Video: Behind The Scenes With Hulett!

On these spots, we took a different approach than we have in the past with the Hulett spots.
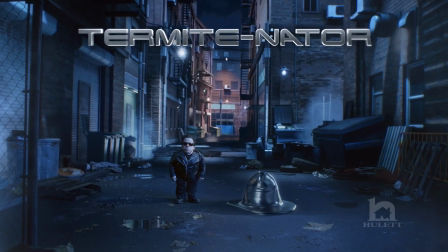(0:14)
This technology allowed us to create these environments. One is this alleyway for the Terminator spots,
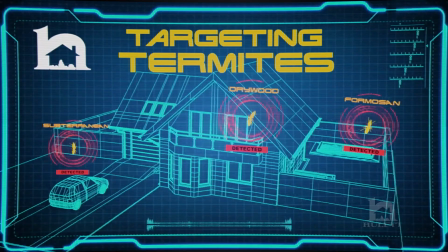(0:22)
which is a kind of parody of the Terminator film franchise.
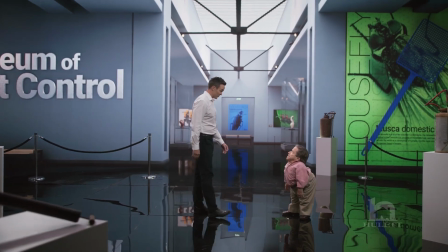(0:27)
And we also created the Museum of Pest Control, which is a fictitious museum that shows all
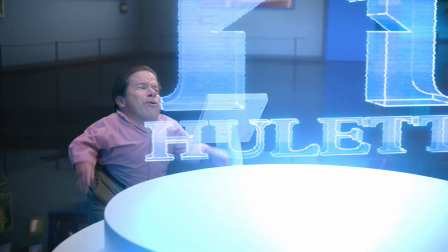(0:35)
the different elements and tools and different exhibits that show how and what homeowners have to deal with pest control.
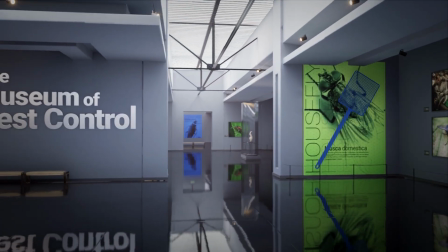(0:43)
This technology opens up a lot of opportunities. When you're creating digital sets, you can go a lot of places, do a lot of things that you normally wouldn't be able to do. You have to figure out this stuff ahead of time because you're actually creating your sets.
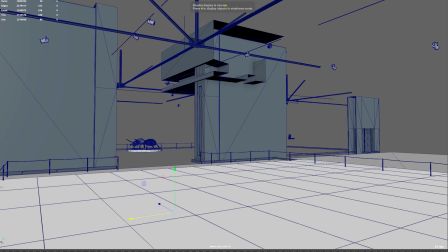(0:58)
It's like building sets in the real world, but now you're building them in a digital world.
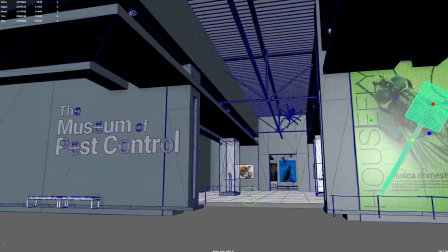(1:02)
And you're using the computer with the Unreal Engine to create all these 3D environments. A lot of your post-production is all going to pre-production now,
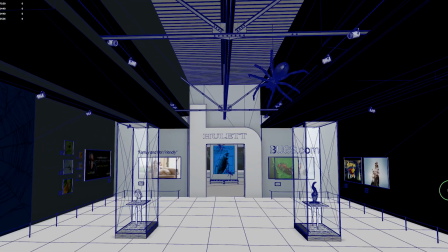(1:11)
which is a little different thinking, but we definitely gave ourselves a lot of lead time to build our sets.
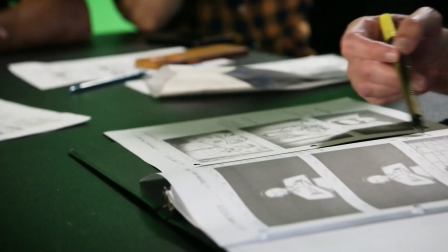(1:16)
You know, I did storyboard everything out to give a sense of the idea, and then from there, start building out our 3D worlds and get them ready to be in the Unreal Engine that gets fed into the
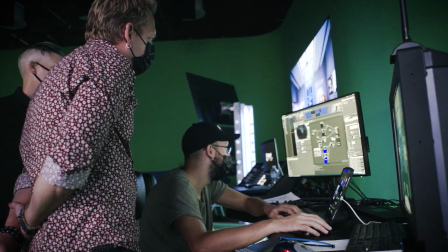(1:27)
computer on the production stage that allows you to look through the camera and move the
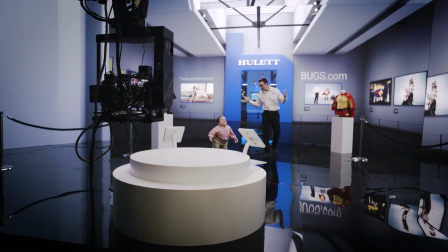(1:33)
camera looking at the 3D set, and everything moves in the right proportions, the right perspective,
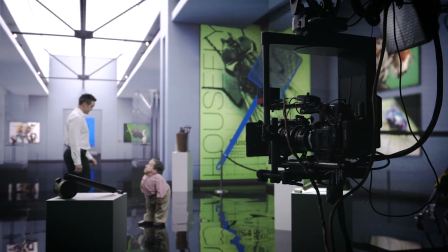(1:38)
and so you get this very strong sense of parallax and depth.
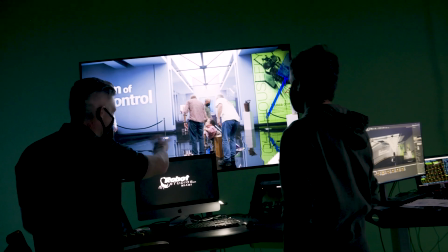(1:42)
The beauty of the LED screen and the LED technology is you have the flexibility to,
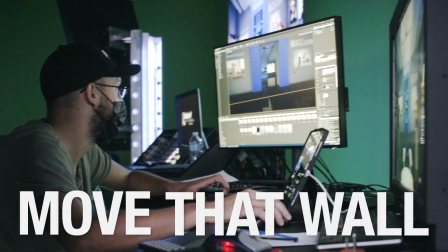(1:47)
hey, let's move that tree, let's move that wall, let's put the sun up here, let's push that back further, let's get rid of that element. That to me also gives you a lot of flexibility as a director.
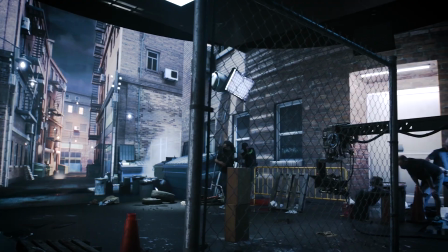(1:57)
But here we're building the world and shooting them in that world. The advantage of that is that you have the actual lighting of the environment,
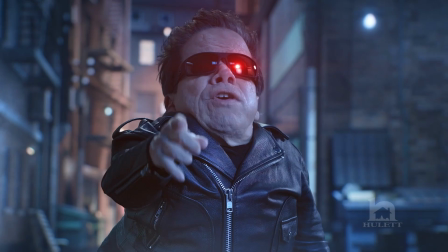(2:07)
lighting the talent and reflecting in surfaces or being part of the
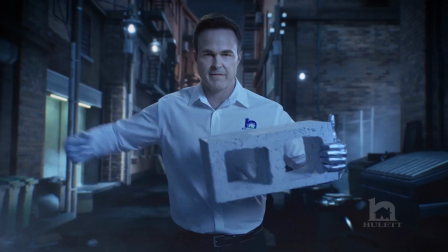(2:13)
background or the foreground or all these different objects,
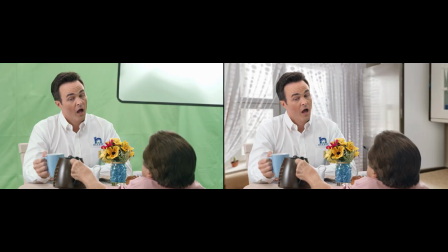(2:16)
as opposed to trying to do something in green screen and do a key and replicate all that stuff in your post process.
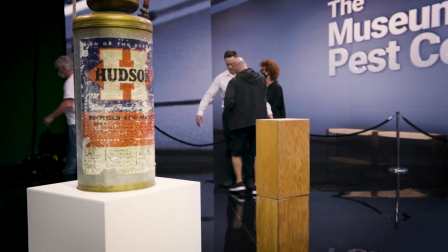(2:24)
The thing that creates the illusion, that makes your eye or the viewer's eye believe they're in that environment, is the foreground objects.
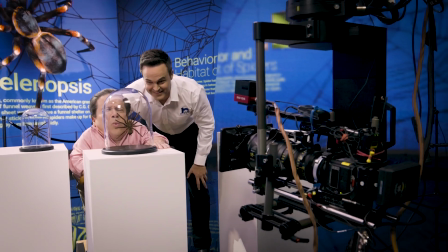(2:32)
The more real stuff you have in the foreground and around the actors, the more convincing the background behind them becomes.
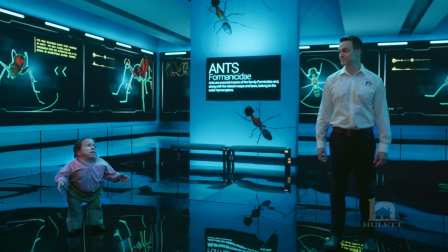(2:38)
Really makes you feel like Greg and Justin are in that environment.
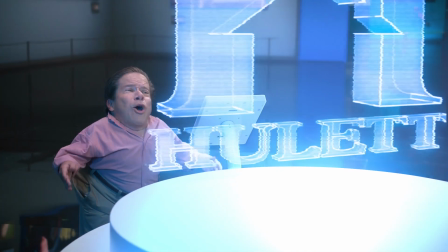(2:44)
And the way the scenes look were extremely convincing, and it was hard to even imagine that this was all shot on a LED screen stage.